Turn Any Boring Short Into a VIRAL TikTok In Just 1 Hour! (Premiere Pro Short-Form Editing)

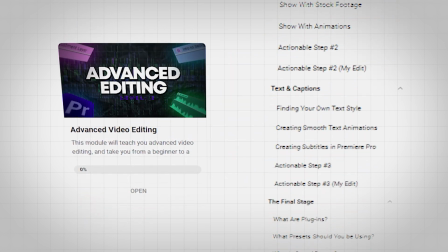[4:05]
The Advanced Editing Techniques module takes you from a beginner to a professional in video editing and this is what some of our editors edited within just a
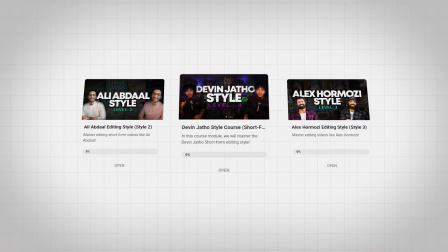[4:11]
few weeks of learning edit then you get to dive into the devin jatho style the ali abdel style and the alex ramosi style before getting to
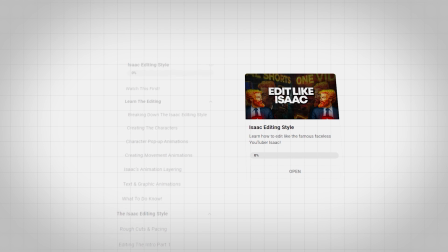[4:17]
the two biggest master classes that we've got the isaac editing style in which you learn to edit a complete video in the isaac editing style
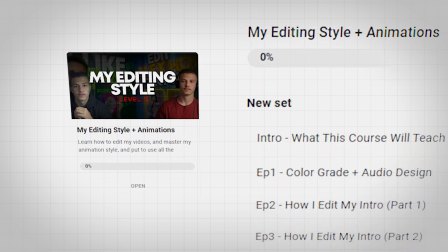[4:23]
from scratch and my own editing master class in which you're going to be learning to edit like someone with over six years of editing experience and if you
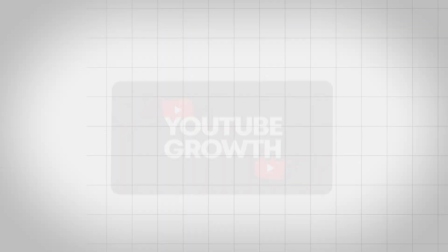[4:30]
thought we were done we're only at the tip of the iceberg you'll also get a youtube growth master class that teaches you how to grow on youtube from
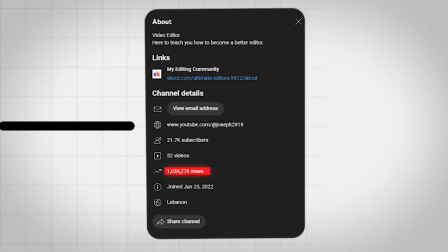[4:36]
someone who grew up to 21 000 subscribers and 1 million views in just one year you also get the presets and plugins that we personally
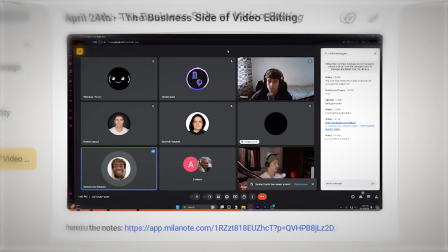[4:42]
use a weekly online q a call a weekly online lesson from me a community of editors like you and we're constantly adding in new coaches and mentors to help teach you guys a few new things and there's a lot more so if you're interested in joining ultimate editors go ahead and click the link down below where you're going to be able to watch a full video in which i tell you a bit more about the best online video editing community in the world with
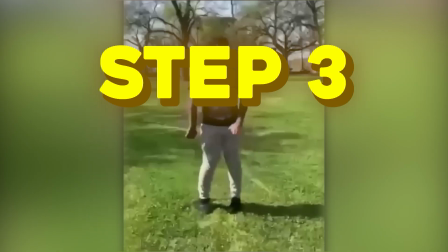[5:01]
all this said and let's head back to editing that video the third step to creating a viral video is to edit the rest of the visuals and here is the first clip we'll be editing here i mentioned my first tip so i worded it out then
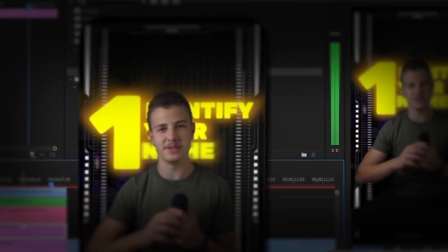[5:14]
nested it added a glow to it then i wanted to add some texture to the background so i added this hud effect and brain premiere pro doesn't crash
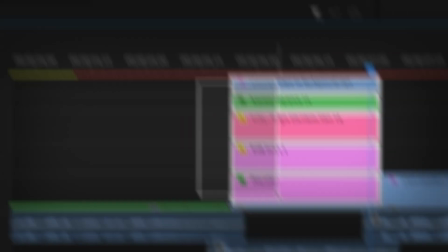[5:20]
then i added an lcd display overlay behind me i then nested the whole thing and added a zoom in animation to top it off
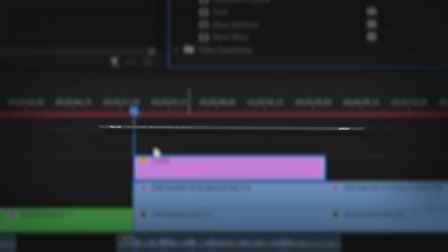[5:27]
as for the segment where i explained my point i added a grid texture added the lens distortion effect then some overlays from here and I wanted to animate an
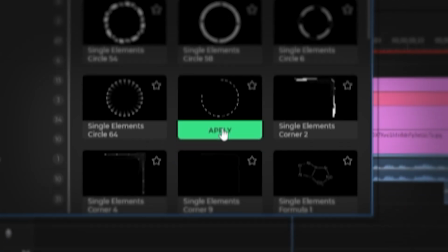[5:34]
idea of a niche and your content being a part of it so I added this circular animation and added the word niche inside of it.
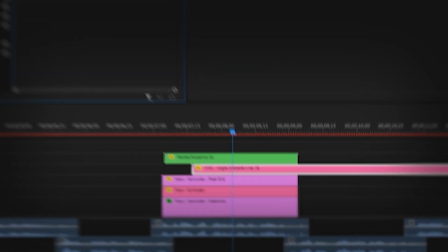[5:40]
Then I tested it and made it smaller and added this line animation then wrote out the word content,
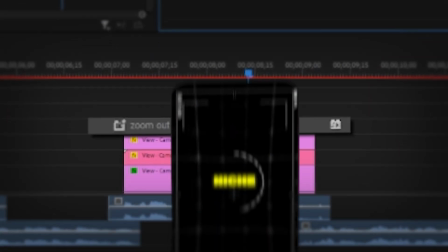[5:45]
nested the whole animation and added a zoom out to zoom out of niche and into content as I'm talking about.
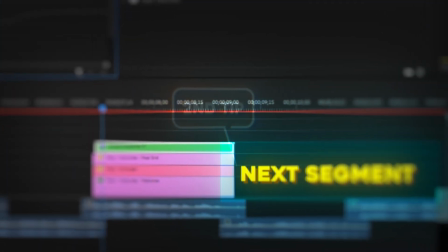[5:50]
In the next segment I mentioned the second tip and here is the clip where I do that.
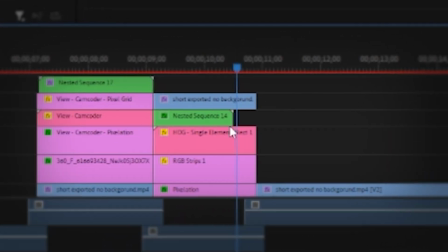[5:55]
Second head over to chat gpd which is where I copied and pasted the same overlays that I used previously and even duplicated the same text outline I first used.
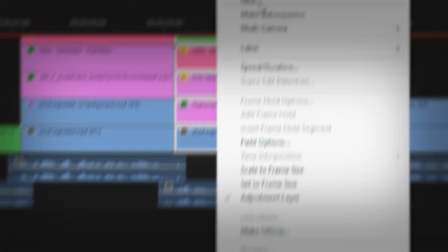[6:03]
And ladies and gentlemen this is how you save time with video editing. Finally I nested it and added some zoom-in animations from my precept pack.
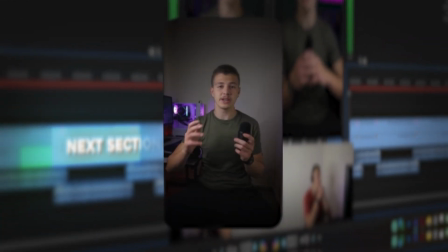[6:10]
For this next section I'm talking about writing a prompt into chat GPT so I drag in a video of me typing the prompt into chat GPT
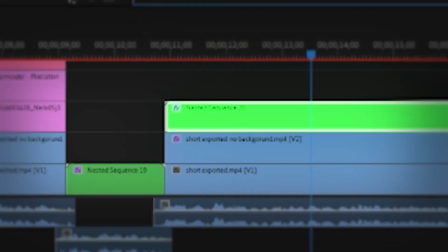[6:16]
then mask this part out then nest it and add a glow to it and drag on a slide from bottom animation from my precept pack.
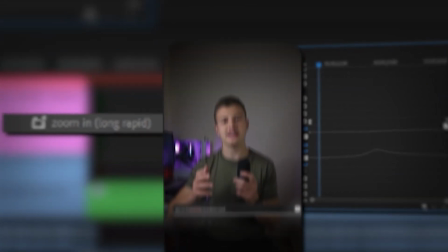[6:23]
Then I drag in a zoom-in animation from my preset pack to highlight the words speaking and to make it look as if chat gpt was answering the point
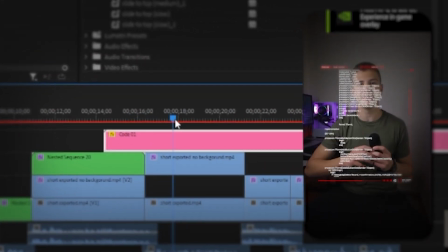[6:30]
i simply made it slide to the top then added this coding overlay and added a slide from bottom animation preset under that and here
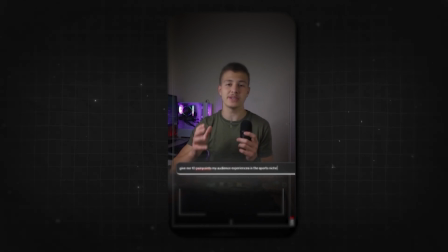[6:37] is how that turned out write a prompt asking chat gpt to give you 10 pain points that an audience in your niche would experience finally in this
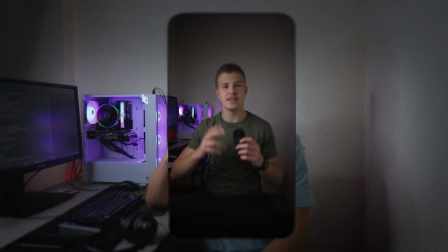[6:44] section i mentioned my third and final tip and here is what that section looks like and third ask chat gpt to give you short form content
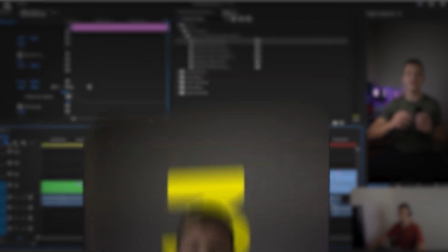[6:52]
ideas based on those 10 pages when i mentioned my third tip i added a three behind me then when i mentioned the second prompt in chat
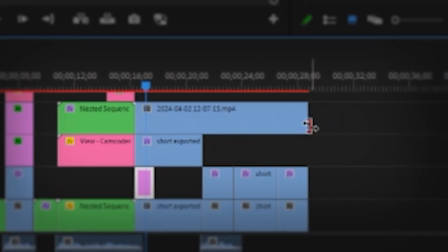[6:59]
tpt i once again added a clip of retyping into chat tpt masked it out added the glow added the slide from bottom then once again had it
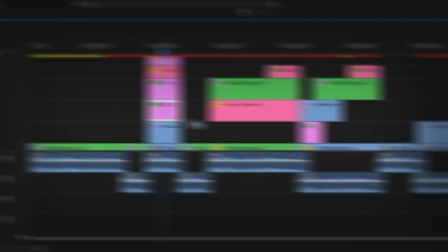[7:05]
slide to the top added another coding overlay and made it slide from the bottom and in this next section i added a grid background added a hud overlay to showcase gathering
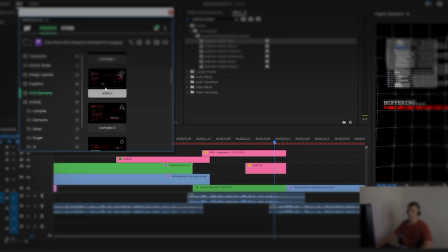[7:12]
ideas then added a loading animation to showcase converting those ideas and then added another overlay to showcase them turning into short form
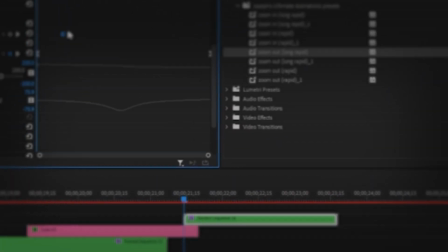[7:20]
videos. Then nested the whole thing and zoomed in on the area I was speaking of at that time. By now I was getting exhausted but the determined look was not wiped off my face.
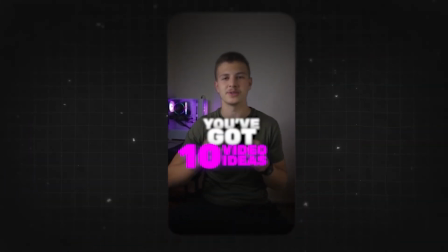[7:30]
So I moved on to our final section.
There you go you've got 10 video ideas for your next short form video and as usual follow for more value.
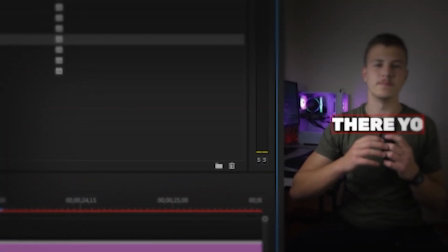[7:36]
I started off by writing out the words there you go. Then animated the words you've and got.
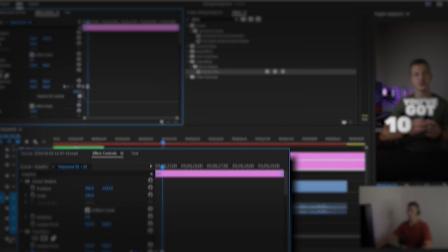[7:42]
Nested them, added the gaussian then animated them being blurred out. Then I added three titles to showcase 10 video ideas, and colored them in purple, then added a glow to them.
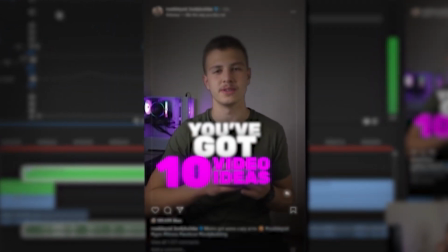[7:50]
And lastly, I wanted to finish off with an Instagram Reel overlay, so I took a screenshot of my Instagram feed,
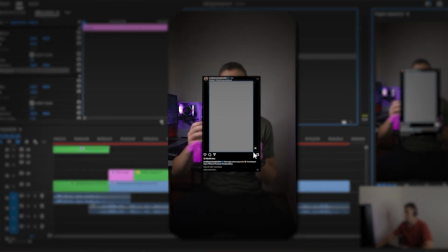[7:55]
added it to Premiere Pro, removed Noel Diesel from the center, and then changed the blending mode to screen for this special effect.
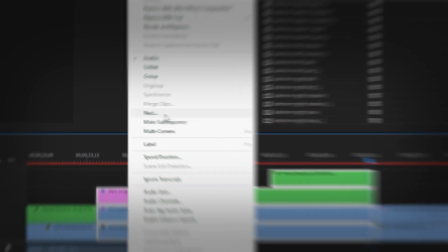[8:02]
Then I added a slide from bottom animation preset, and lastly, I nested the whole thing and added a zoom in animation onto it.
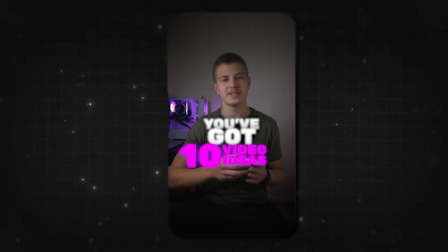[8:09] There you go, you've got 10 video ideas for your next to reform video.